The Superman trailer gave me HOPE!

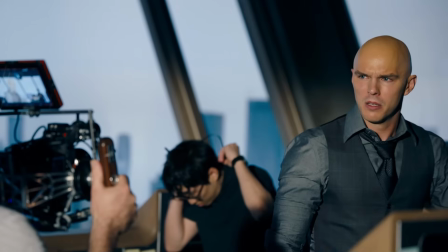And I think it's going to strike some genuine fear in Lex,
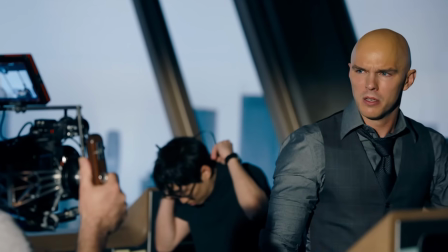because that second line seems to imply a lot about what his character is going to be going through in this film when he says he's not a man,
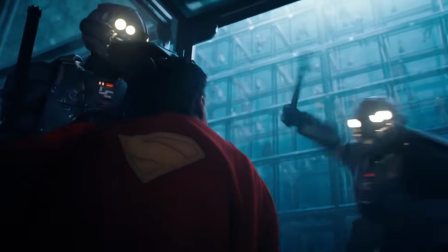he's an it. Lex is obviously afraid of change. He doesn't like the way people are turning their backs on him and praising Superman instead.
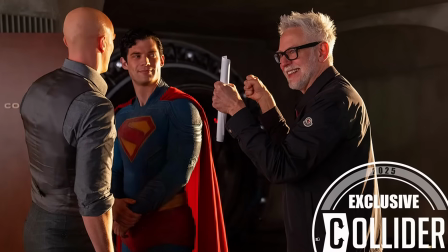And I think that's going to inspire this new hatred of metahumans in him, as he wants to paint them as subhuman.
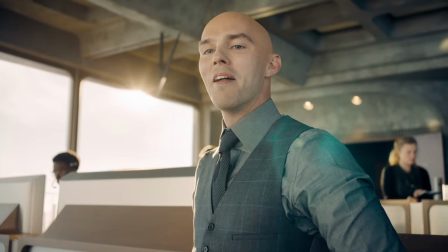And the fact that he's this outside alien is going to annoy Lex to no end, where he's going to be running this hate campaign against metahumans as a whole.
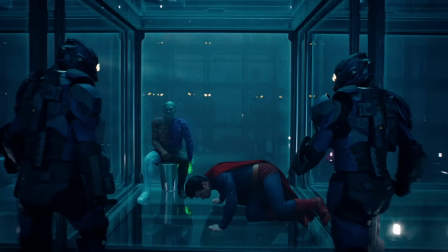It's why we see Superman locked up in what seems to be this pocket dimension prison alongside Metamorpho,
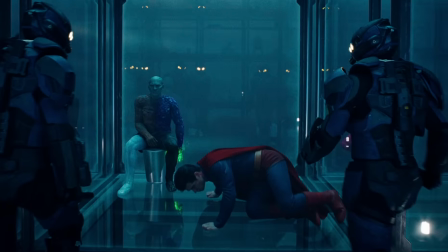because I think that Lex is going to be inspiring this movement against metahumans with a lot of xenophobic undertones,
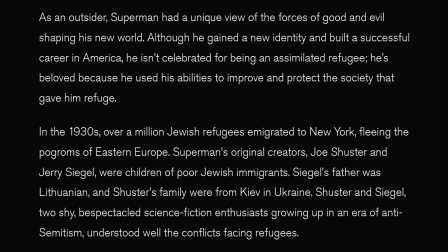but it's important to acknowledge that because Superman was created as a reflection of the immigrant experience.
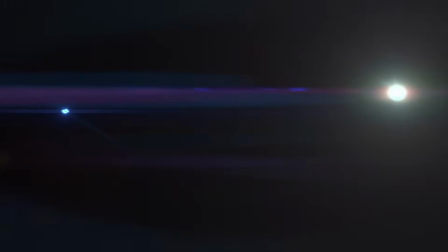It is a completely undeniable part of his character. He's literally a foreigner who arrives in the country illegally, seeking refuge.
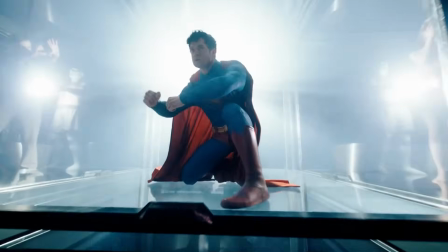You can't really get more on the nose than that, and in today's hellscape of a political climate,
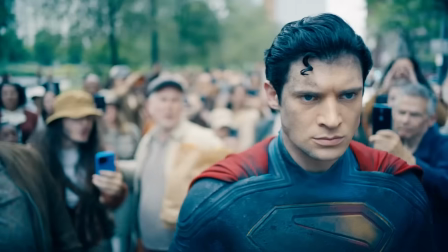that kind of messaging is going to go a long way in fighting back against oppressive regimes that are trying to hurt people for being different.
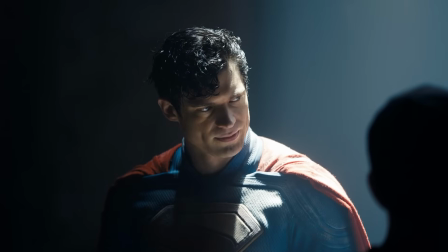The fact that Clark is this alien who's more human than all of us is vital to his characterization,
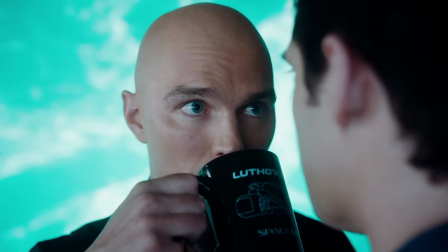and I am so glad that this movie seems to be using Lex to explore that idea and show what makes him special.
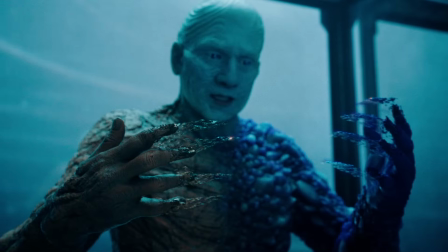And while I'm briefly talking about characters like Metamorpho, who I think is going to be the heart of this movie as someone who Superman can directly relate to as a metahuman that the world hates for being different,
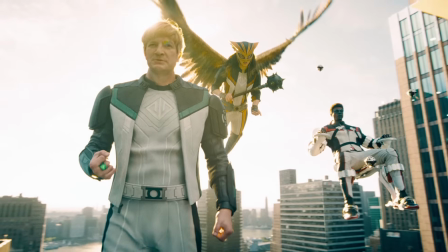I would be remiss if I didn't mention the new looks at the Justice League we got in this film.
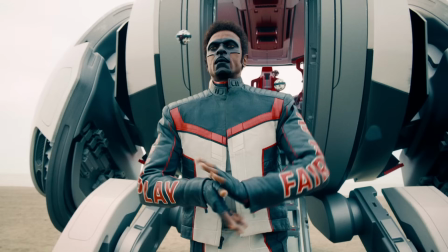And while I still don't love their suits besides Mr. Terrific's, which is genuinely perfect, their powers look incredible.
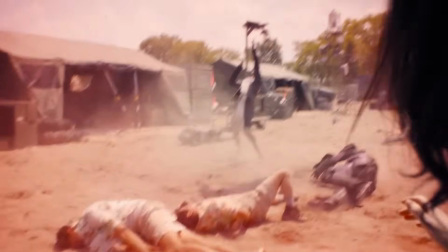Whether it be Mr. Terrific's T-Spears on point flying around all over the place,
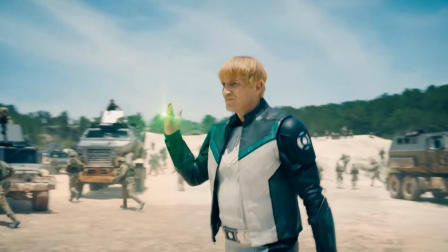creating this really unique action that we haven't seen before in the genre, or Green Lantern finally using constructs as he swats away all those army people,
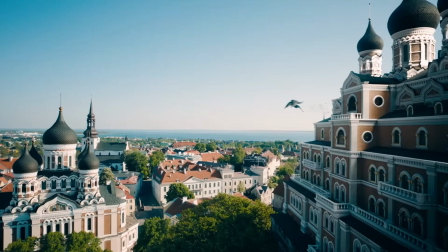or Hawkgirl operating as this majestic wrecking ball.
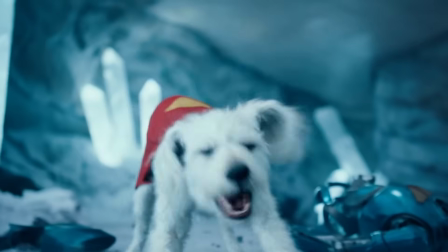I think they all have a really unique style of combat that I'm excited to see more of in the film itself, and I'm especially interested to see how the Justice League challenge Clark's ideals,
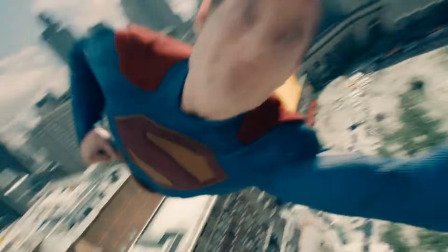as they're coming from a corporatized world of superheroing, and Clark can inspire them to become more independent and hopefully get new costumes.
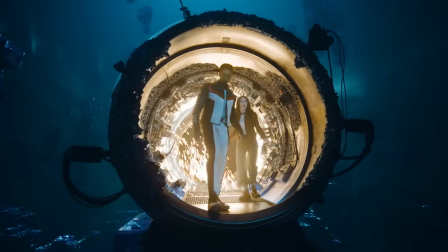But being able to see the actual change he has in real time would go a long way in selling the importance of this character.
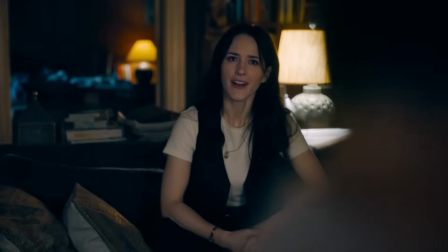So I'm very hopeful that they do that. Doo-doo. Am I 12?
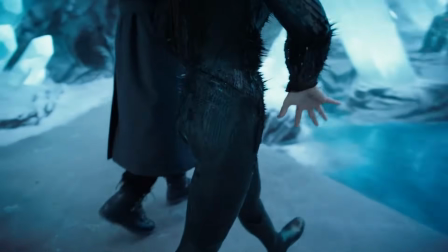What's wrong with me? We also finally got to see the engineer in action in this trailer, and I absolutely love the way they're doing her character. Like many of you, I only heard of the Authority for the first time when James Gunn announced them,
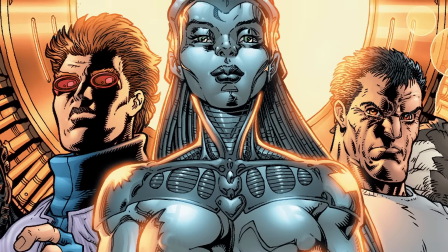so my only reference for accuracy is in random panels I've seen online, but I understand this is a very different take on what she looks like in the comics.
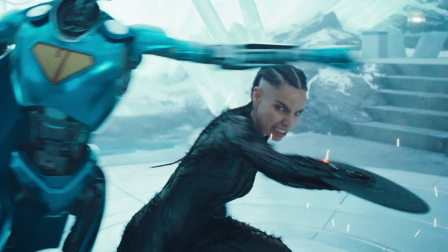But here's the thing. From my very ignorant point of view, I think it might be an upgrade.
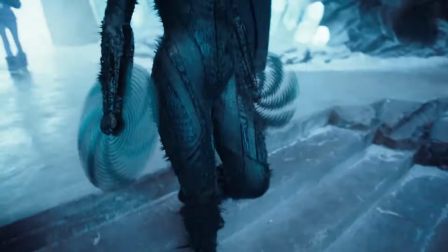The fluidity of her abilities as we see them form in this liquid way looks so cool, and I love the jagged texture of it all.
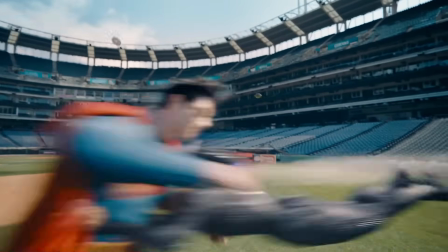It makes her feel a lot more threatening and dangerous, and a lot less like a mechanical Silver Surfer.
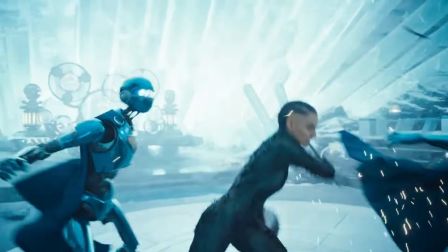But so help me God, if she even lays a hand on Crypto, I need her head on a spike, okay?
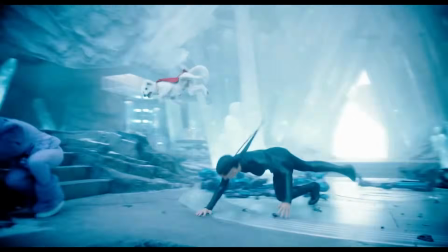Nobody's allowed to hurt Crypto. If anyone even hurts that dog in this movie, I'm gonna kill James Gunn. For legal reasons, that's a joke, but also James, just know, I'm watching you, buddy. Crypto is the best boy ever, and I need him to be protected at all costs.
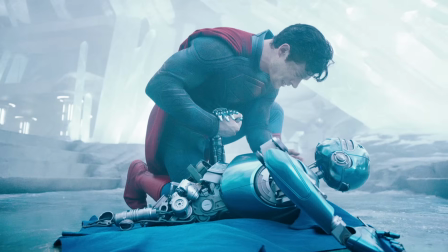And say what you will about how the movie looks, I personally really like the color grading.
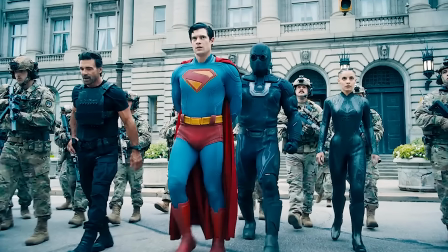Having the rest of the world be a little bit more desaturated forces Superman to stand out as this bright, colorful beacon of optimism,
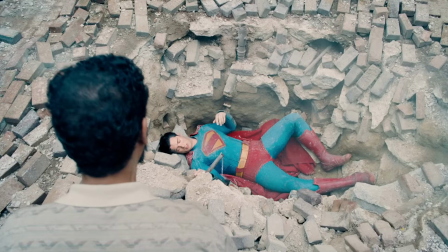and I think is some great visual storytelling, showing us that he doesn't fit into this world and that he sticks out like a sore thumb.
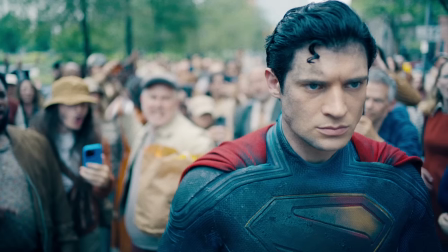And I think it would be so cool if over the course of the movie, as we see Clark affect the world more and more,
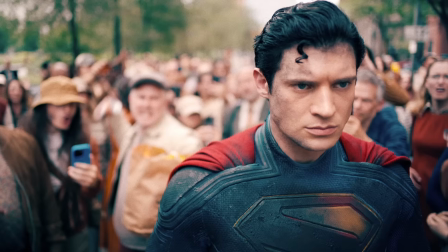the color grading changes to reflect that as that blue filter fades away and we get more warmth in the shot composition.
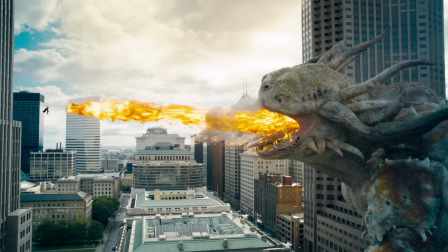And I will absolutely admit that the visual style isn't perfect.
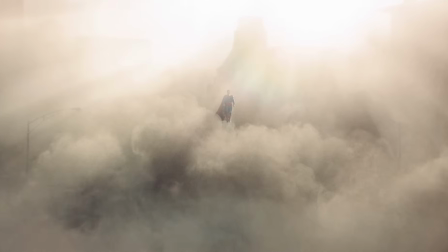Some shots leave more to be desired, but for me, where it makes up for that is in the camera work, because James Gunn is absolutely cooking with his direction.
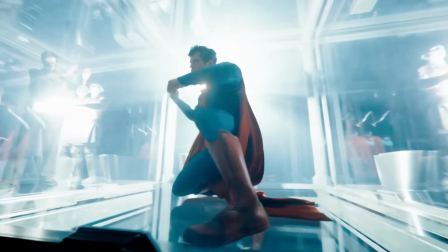There is so much fun and dynamic movement with the camera, almost acting as a character in it of itself as we see it reacting to what's on screen,
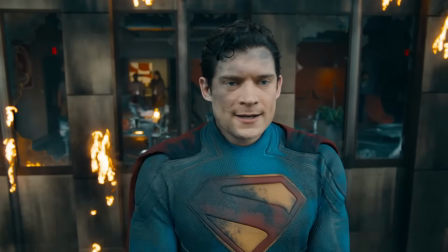along with this kinetic sense of energy in the fight scenes. I especially love the way it has to catch up to Superman when it takes off, just really selling how fast he is.
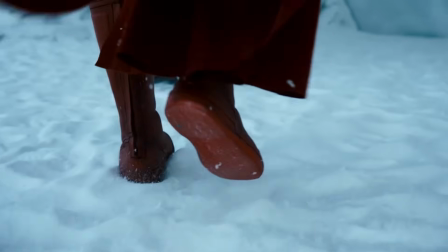There is so much thought put into every shot of the movie, and you can just tell that this is clearly a passion project for James Gunn.